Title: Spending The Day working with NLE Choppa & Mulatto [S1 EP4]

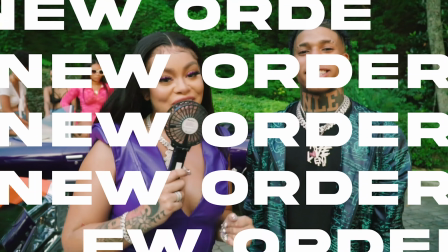So what the fuck going on? Big Lotto checking in. NLE, no fuck going on.
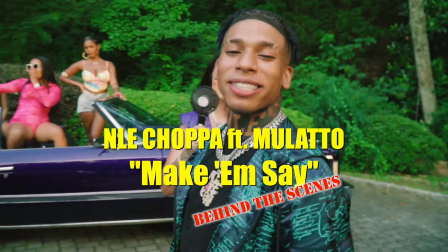Top shot. Good pussy make a nigga say. What it make them say? They on point.
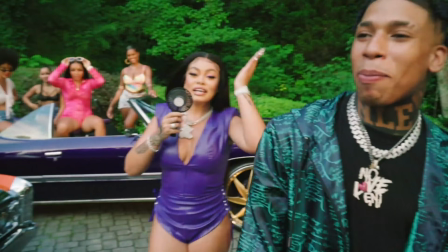I don't want to rehearse. They on point. Hey, it's hot as a motherfucker. And I'm suing Choppa.
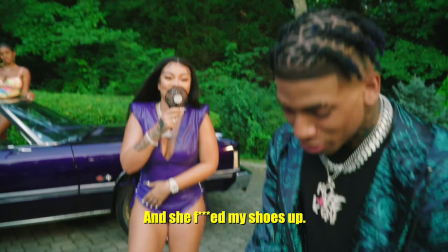I'm suing Choppa. And she fucked my shoes up, so I'm suing too. I'm suing Choppa.
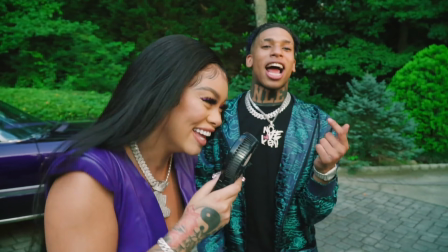I almost broke my neck today. Nah, I ain't gonna lie. It was his fault right here. I think it was your fault.
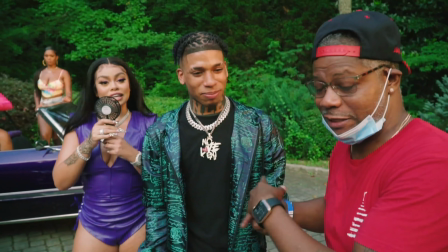It was probably to make a dumb villain, you know. I'm out here with the bestest of the bestest. Yeah. This is not a hobby I can tell you from back in the day, bro.
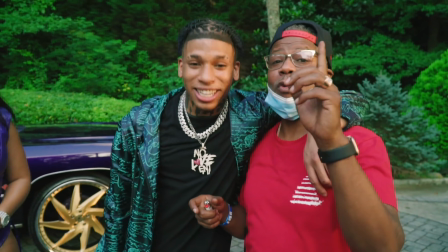This is not a hobby at all. Pay attention. We just getting started. I thought you was Nas for a minute.
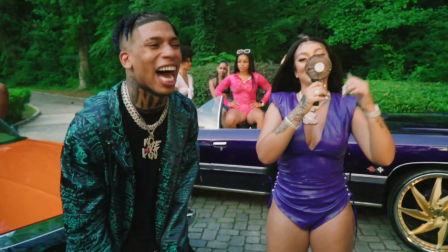I ain't gonna lie. I thought you was Nas.
All right, let's jump right into it. My name is Terrence Michael. I'm the director behind NLE Choppa featuring Mulatto, Make 'Em Say.
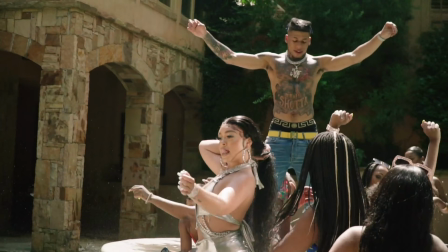I've been doing music videos about 2 or 3 years, really just getting my feet wet, you know, just trying to jump into the game and impact the culture, impact the community,
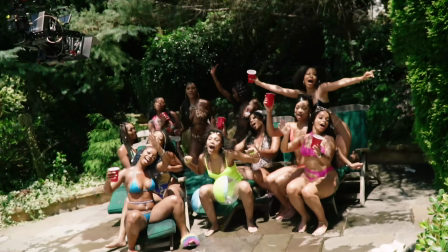you know, really just keep the culture authentic and keep it original,
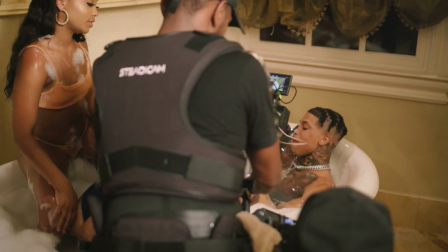you know. A lot of the stuff it get mixed around and a lot too much be going on.
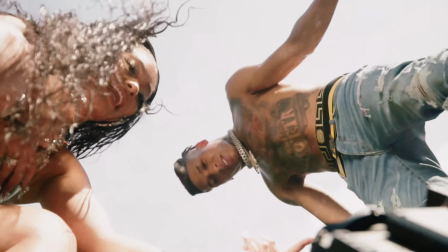Just trying to kind of keeping it, you know, hip hop. A lot of that shit don't really be hip hop, so we trying to keep it hip hop influenced.
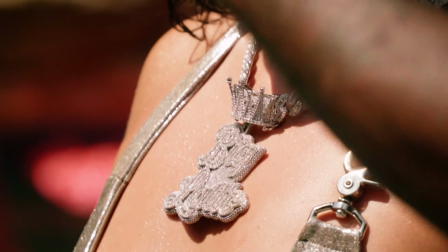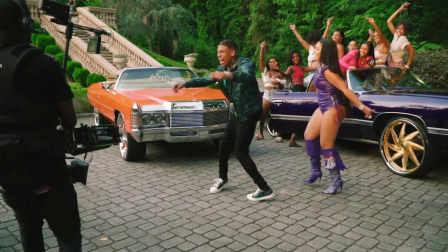So the location of this shoot, really in the edit, you might watch it and like, damn,
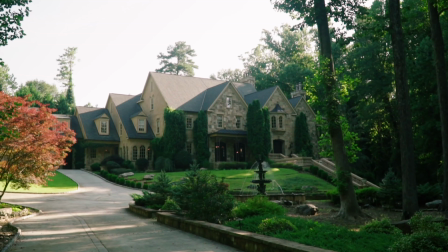you know, they shot this in LA, or they shot this in Hollywood, Calabasas, where they at?
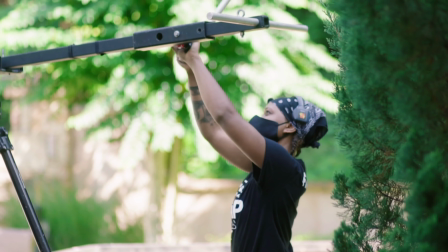We actually shot it in Atlanta, but you know, using, you know, the creative juices,
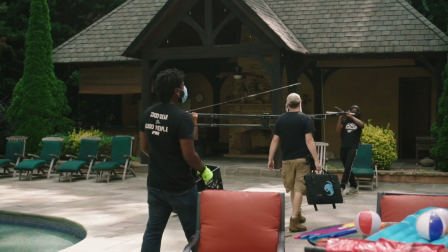I was able to emulate that look and make it feel like we was on the West Coast, but was really on the East Coast.
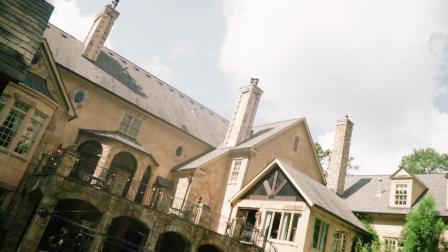The location was this really dope mansion. Shout out to Randy, the producer, for, you know, putting together this location.
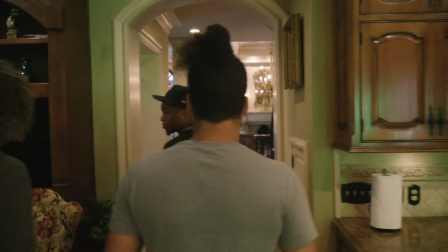Had a lot of different options. We really didn't even shoot through most of the house.
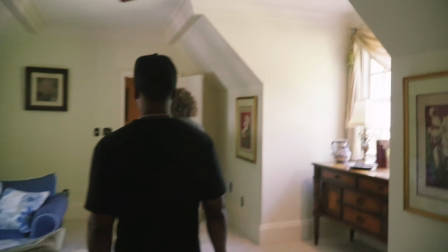We only kind of shot in the areas, you know, where we felt was best needed for the music video.
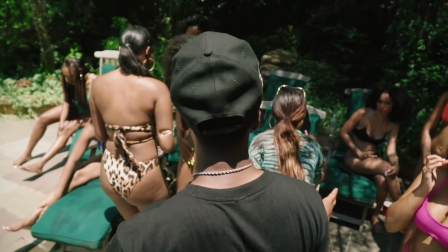Or the beat is saying like, ooh, ow. So basically, I want y'all kind of reciting that.
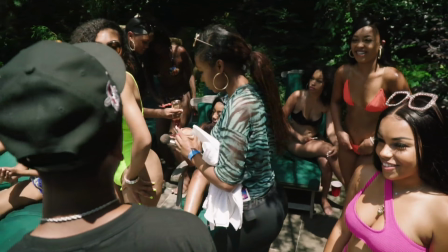Yeah, ooh, ow, that's all.
A few creative techniques we did for this music video.
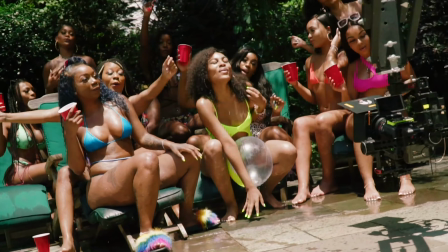You know, of course we used a crane jib, you know, used a steady cam.
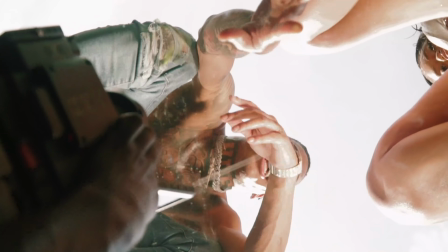We did some shots where we had a glass platform and we had Mulatto and NLE Choppa perform on,
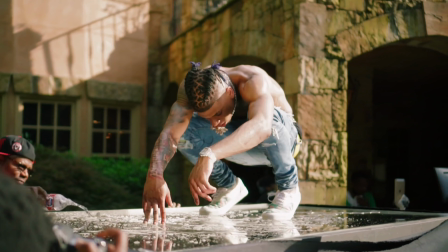you know, top of the glass, you know, threw some water on the glass to really give it that vibe of it's in your face.
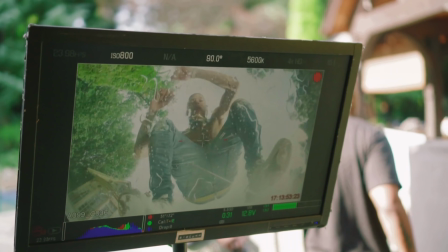And, you know, the water just gave it a whole nother texture.
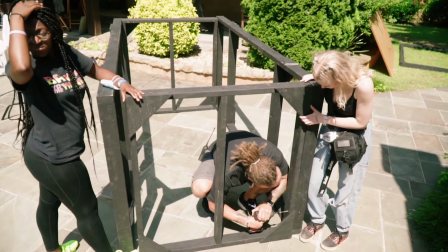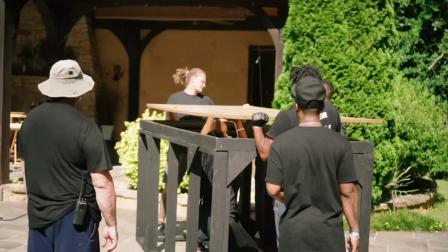Oh, you see this furniture pad right here? Put your left side in first. You see it?
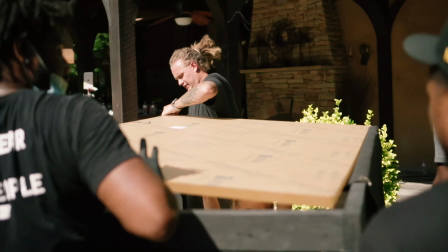Put this side in first. There you go. And now slowly, just let it drop.
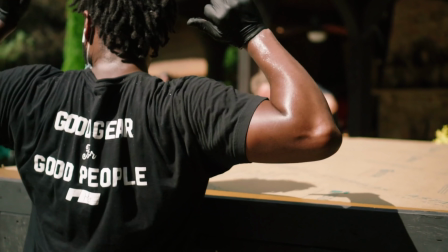We have the hole on it too. Yeah, you guys got it on the bottom?
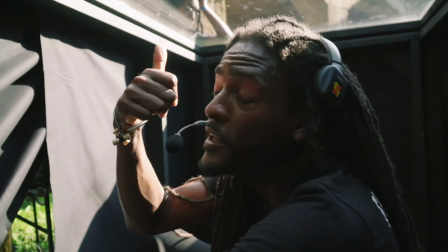What's going on, man? We are here live, really live. We got NLE Choppa, we got Mulatto, about to shoot this plexiglass platform scene.
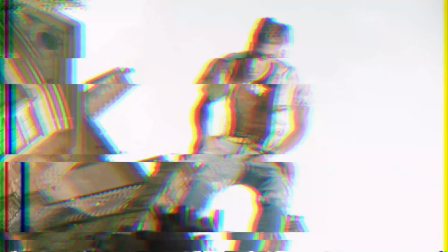But yeah, pretty much the cinematography, I wanted everything to be like real bright and flashy.
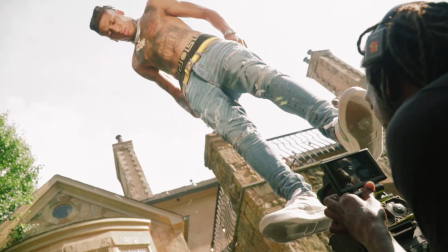A lot of the times I'm sticking toward the dark side, you know, high contrast, dark, a lot of shadows, flashing lights.
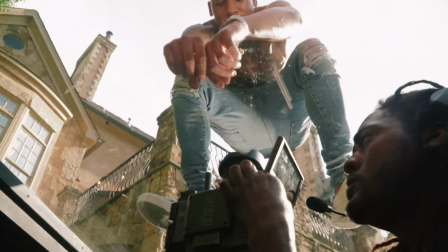You know, this one I kind of wanted to go play with a whole bunch of natural light, you know,
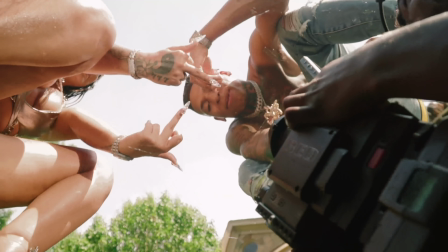make it pop, make it feel like we, you know, boom, in a whole nother time age,
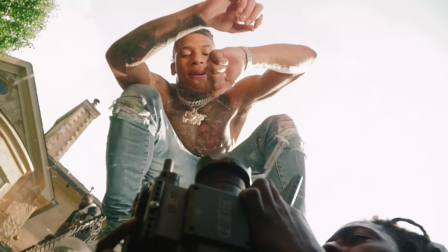you know, really. You know, I tried to play with the 80s vibe, 90s vibes, the current 2000s vibe.
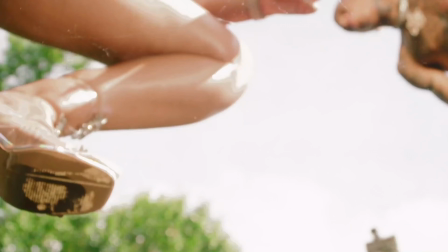I tried to mix it all in one without it being like, oh, they tried to go for this look, they tried to go for that look.
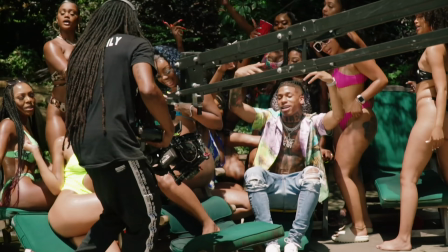It was more so like, boom, like culture, hip hop, black, everything in one.
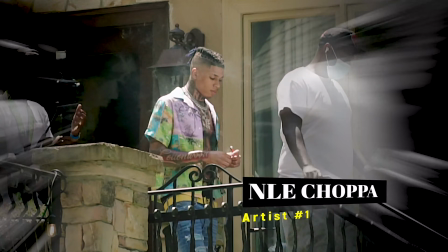Oh yeah, this was my first time working with NLE Choppa, you know, real dope artist.
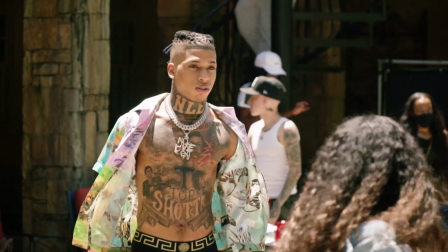It's so crazy when he popped for the first time when Shot of Flow, I believe it was the first one came out.
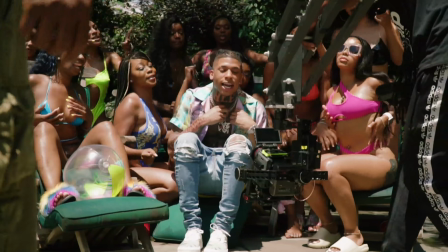I was like, damn. That would be, you know, pretty crazy if I work with him, but not even on some like oh, it can never happen.
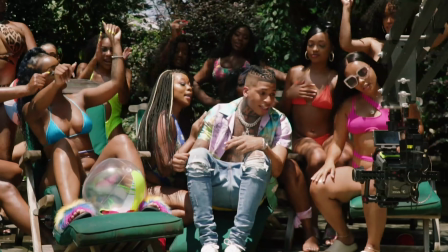You know, it's so many artists nowadays, so it's like, damn, you know, like, man, we might work one day.